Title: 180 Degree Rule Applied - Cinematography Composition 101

What is up? My name is Matt, working for Cinematography Database, and today we're going to be looking at a couple examples of the 180-degree rule as it applies to coverage, and we're going to be looking at and applying that rule to this simple scene between three people.
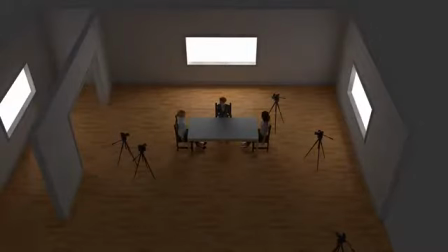[0:11]
I'm going to show you a traditional approach to covering this scene so that everything makes sense. So let's do it. Okay, so we're looking overhead at a really simple room. It's kind of a large room, and it's being lit by the windows, but the lighting doesn't really matter, and you can picture that this is a real house, even though it's kind of a stage and we're looking through it.
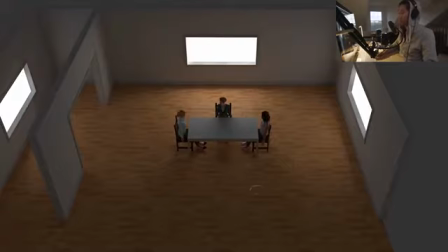[0:28]
This is just so that it's easy to understand and see. So we look at this scene here, and we're supposed to figure out, how am I supposed to cover this, or what angles do I choose that make sense? I'm going to show you the 180-degree rule of covering it, and probably the safest and most standard way to do it.
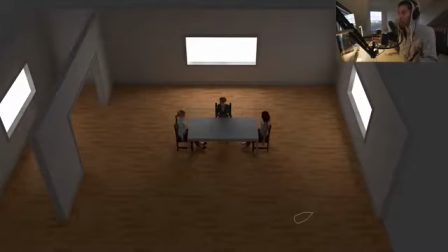[0:42]
You can do it however you want, but this is a really standard way that you're going to see on TV and feature films because it just works.
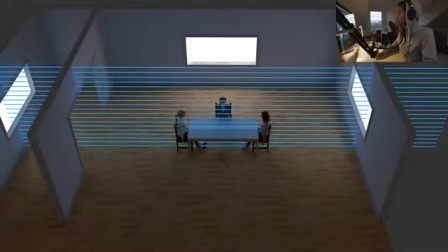[0:48]
So what we're going to do is we are going to draw an imaginary line right through the middle of the room, and it's going to be going between these two actors. So we're going to be drawing a line between this person and this person. We're going to only deal with them. We're going to forget that the third person is there at the moment. What we do is we draw an imaginary line between them, and it's actually a plane that goes up.
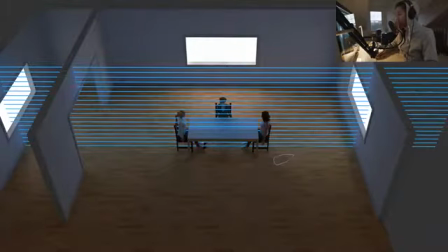[1:07]
That's why I drew all of these lines here. And what the 180-degree rule means is that if you put cameras on this side of that wall, that these shots of the actors, their eye lines will remain consistent, and where they're placed in the frame will also be consistent.
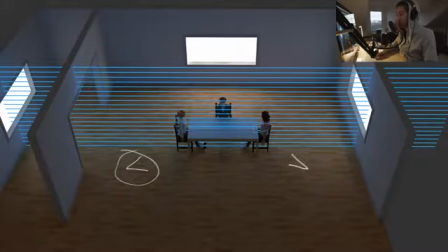[1:23]
So if we're framing up a shot on this side, we don't want to then turn around and then go on the other side of the line. We don't want to do that. We want to stay on the same side of this imaginary line between the talent. And let's look what that looks like. And let's add the cameras in, and 1, 2, 3, boom, there they are.
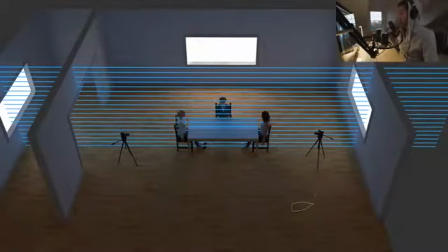[1:40]
So we've added two cameras on the appropriate side of the line, and let's look through each one of these cameras right now.
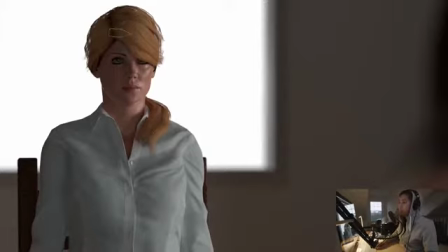[1:46]
So this is clearly the shot of the blonde actress, and the things to keep in mind as we're reading this scene are that one, she's on the left third of the frame, and we're going to keep that consistent, and that she's looking towards the right part of frame. And my mouse and my Wacom tablet is dying. I posted this on Twitter, and I apologize for this.
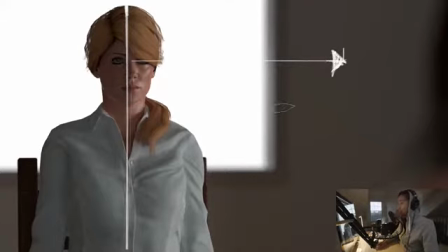[2:05]
My Wacom is dying. Ah, there it is. And this is what we're keeping consistent.
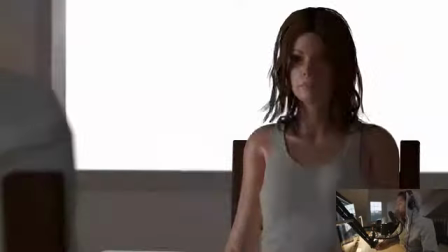[2:09]
So we're going to switch to the other shot, and now we're looking at the other shot, and the other actress, the other talent, she is on the right third of frame, looking towards the left third. I guess this white window wasn't very good with this white drawing here, but you get the idea.
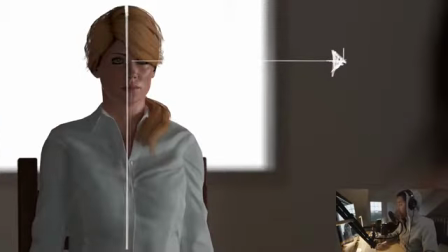[2:24]
So here she's on the left third of the frame, and as we cut, she's still on the left third of the frame.
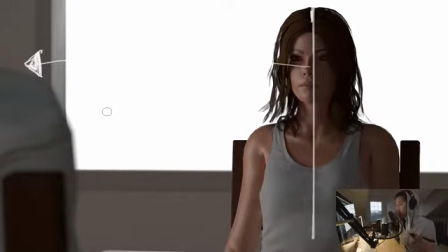[2:30]
So this keeps us oriented. If we're to move one of the cameras onto the other side of the line, the eye lines get twisted, they get messed up, and things get a little bit more confusing. So that's the basic idea with the 180-degree rule. But let's look at the 180-degree rule now applied to a scene with three people in it.
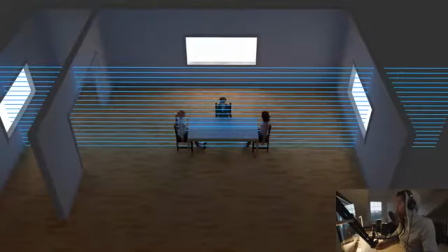[2:46]
Okay, so we're back overhead, and what we looked at first was drawing a 180-degree line or wall between these two actors, and we looked at covering them with the two cameras on this side of the wall. But what do we want to do if we want to have the conversation between these two actors?
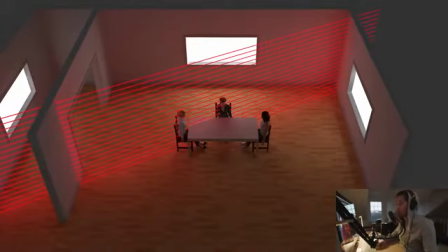[3:02]
So let's look at that right now. So what we're going to do now is we're going to draw another 180-degree wall or line between these two actors, and we're going to again want to keep the cameras on this side of the line. So let's actually add those cameras in, and 1, 2, 3, there they are.
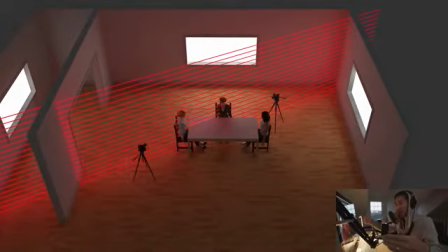[3:17]
That's the placement. Put it right against that wall, but not crossing over to the other side. You'll see that they're both on the same side, and let's look at the coverage through them right now. Okay, so now let's break down the coverage between this new pair of matte shots.
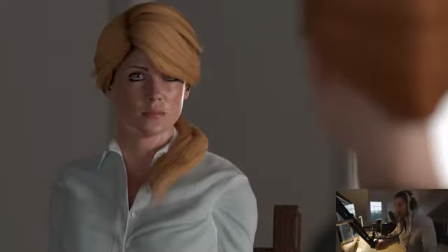[3:30]
If you haven't watched the video on matte shots, I suggest that you do. We're going to fly over that at this point. Again, this talent is going to stay on the left third, and she's looking towards the right third.
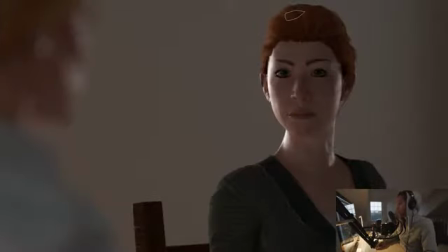[3:39]
As we cut to the other shot, she is on the right third, looking towards the left third. And that's what we want, because when we edit between the two, like this,
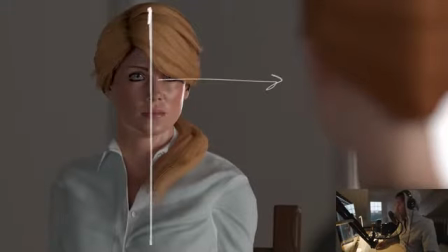[3:50]
the blonde lady, she stays on the left, and the redhead or the orange head, she stays on the right.
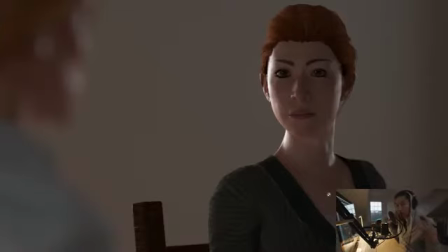[3:56]
And that's what we want to keep our scene oriented and our viewer not confused. That's the goal with respecting this rule.
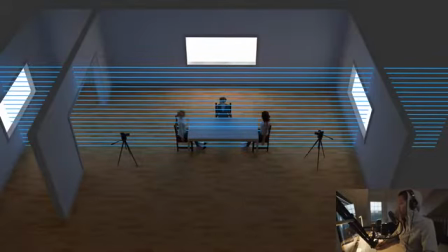[4:02]
Okay, so we're back overhead, and to review, to cover dialogue between the two people right here, we're going to put a line between them and keep the cameras on this side of the line.
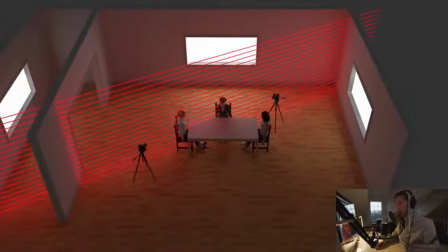[4:11]
To cover dialogue between these two people, we're going to draw a line between them and again keep the cameras on this side of the line.
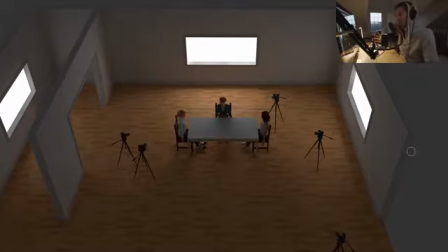[4:18]
So here is a behind the scenes shot of all the cameras at once. You couldn't do this because the cameras would be in each other's shots, but I thought it would be interesting to see them all out at once. So again, this camera and this camera, they are a match set right there. And this camera and this camera, they are a match set as well. And we've added one more if you've noticed in the bottom. This is our wide shot,
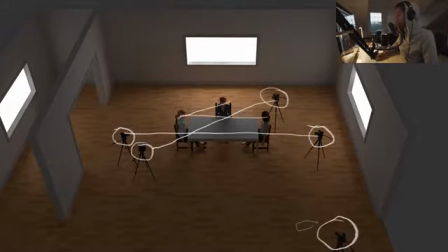[4:37]
and you'll see that the wide shot is of course going to be safe because it is on the same side of the line of both imaginary lines this way and this way. This camera is on the same side as all the others.
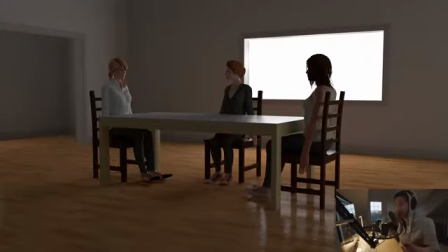[4:47]
So this is looking through the wide shot, and you'll see that even on the wide shot, we respected both of the 180-degree lines created by the other coverage. So we'll see that we're on this side, and because of that, We have our blonde actress still on the left third, she's still on the right third, and she's also in the middle but also on the right third,
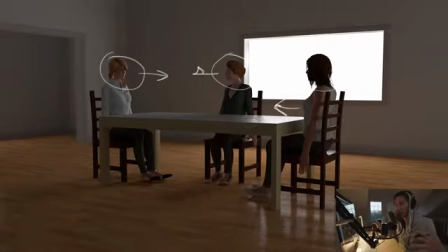[5:05]
and everyone's eyeline is remaining in the same direction. So let's look at a quick little Photoshop edit here so that you can get an idea on how this stuff all edits together. Okay, so say the scene starts on this wide shot, and we start by cutting to our blonde actress here,
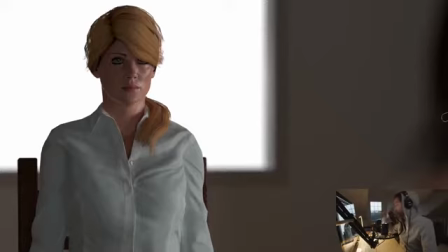[5:20]
and she's having a dialogue with the woman across the table.
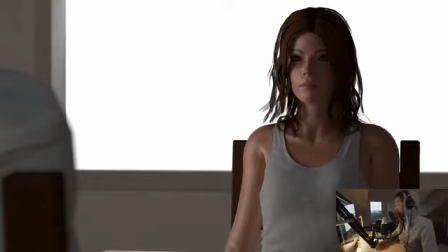[5:23]
So we cut to her, she says what she's gonna say, and then we cut back to our actress here.
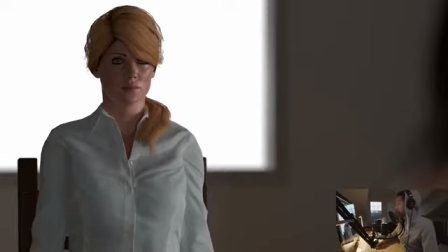[5:29]
Now what we're gonna do is we're gonna pivot on this shot, and we're gonna cut to this shot here.
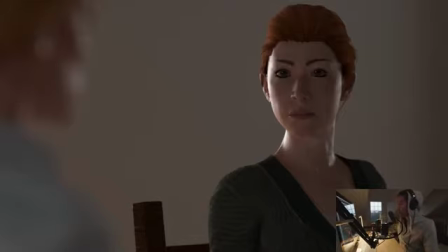[5:34]
And now we're over her shoulder in a different angle, but what we're gonna do now is when we cut back, we're gonna cut over to that shoulder.
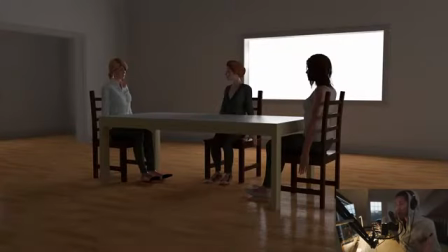[5:42]
And then we can always reorient ourselves and cut back to the wide shot. So if we follow the 180-degree rule for these different match sets, all of their eye lines will remain the same, and the screen direction that they're looking in, that's gonna make sense for the audience.
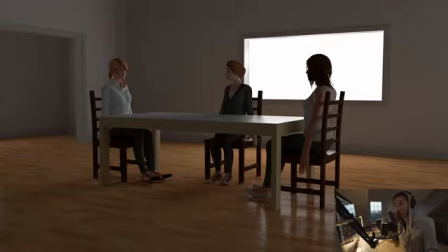[5:56]
There are places where we break this rule, or we go for dead center, but in general, for almost like 99% of the coverage, you're gonna look to not do that. The idea is to usually make sure that the audience doesn't get disoriented and then break immersion from the scene that you're creating.
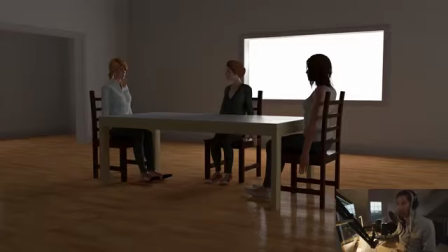[6:10]
So in most cases, you're gonna stick to the 180-degree rule, and this is how you would apply it to a 3-person table scene. So that wraps it up for this episode. I hope you enjoyed it. If you liked it, give a like to the video, subscribe to the channel. We're gonna be doing a lot more cine designer style breakdowns. I think that these do make a lot of sense for looking at big, high-level concepts of blocking, camera movement, and even lighting. But don't worry, if you're more into the live action tutorials, we're going to be doing those as well. I'm doing a lot, almost one a week at this point, and I'm also still doing feature film and commercial breakdowns. So I will see you guys on the next episode. You get out there and plan better, shoot better. I hit the microphone. I don't think it made a noise though, because I got this little springy thing. We're all good. Money well spent. Yeah.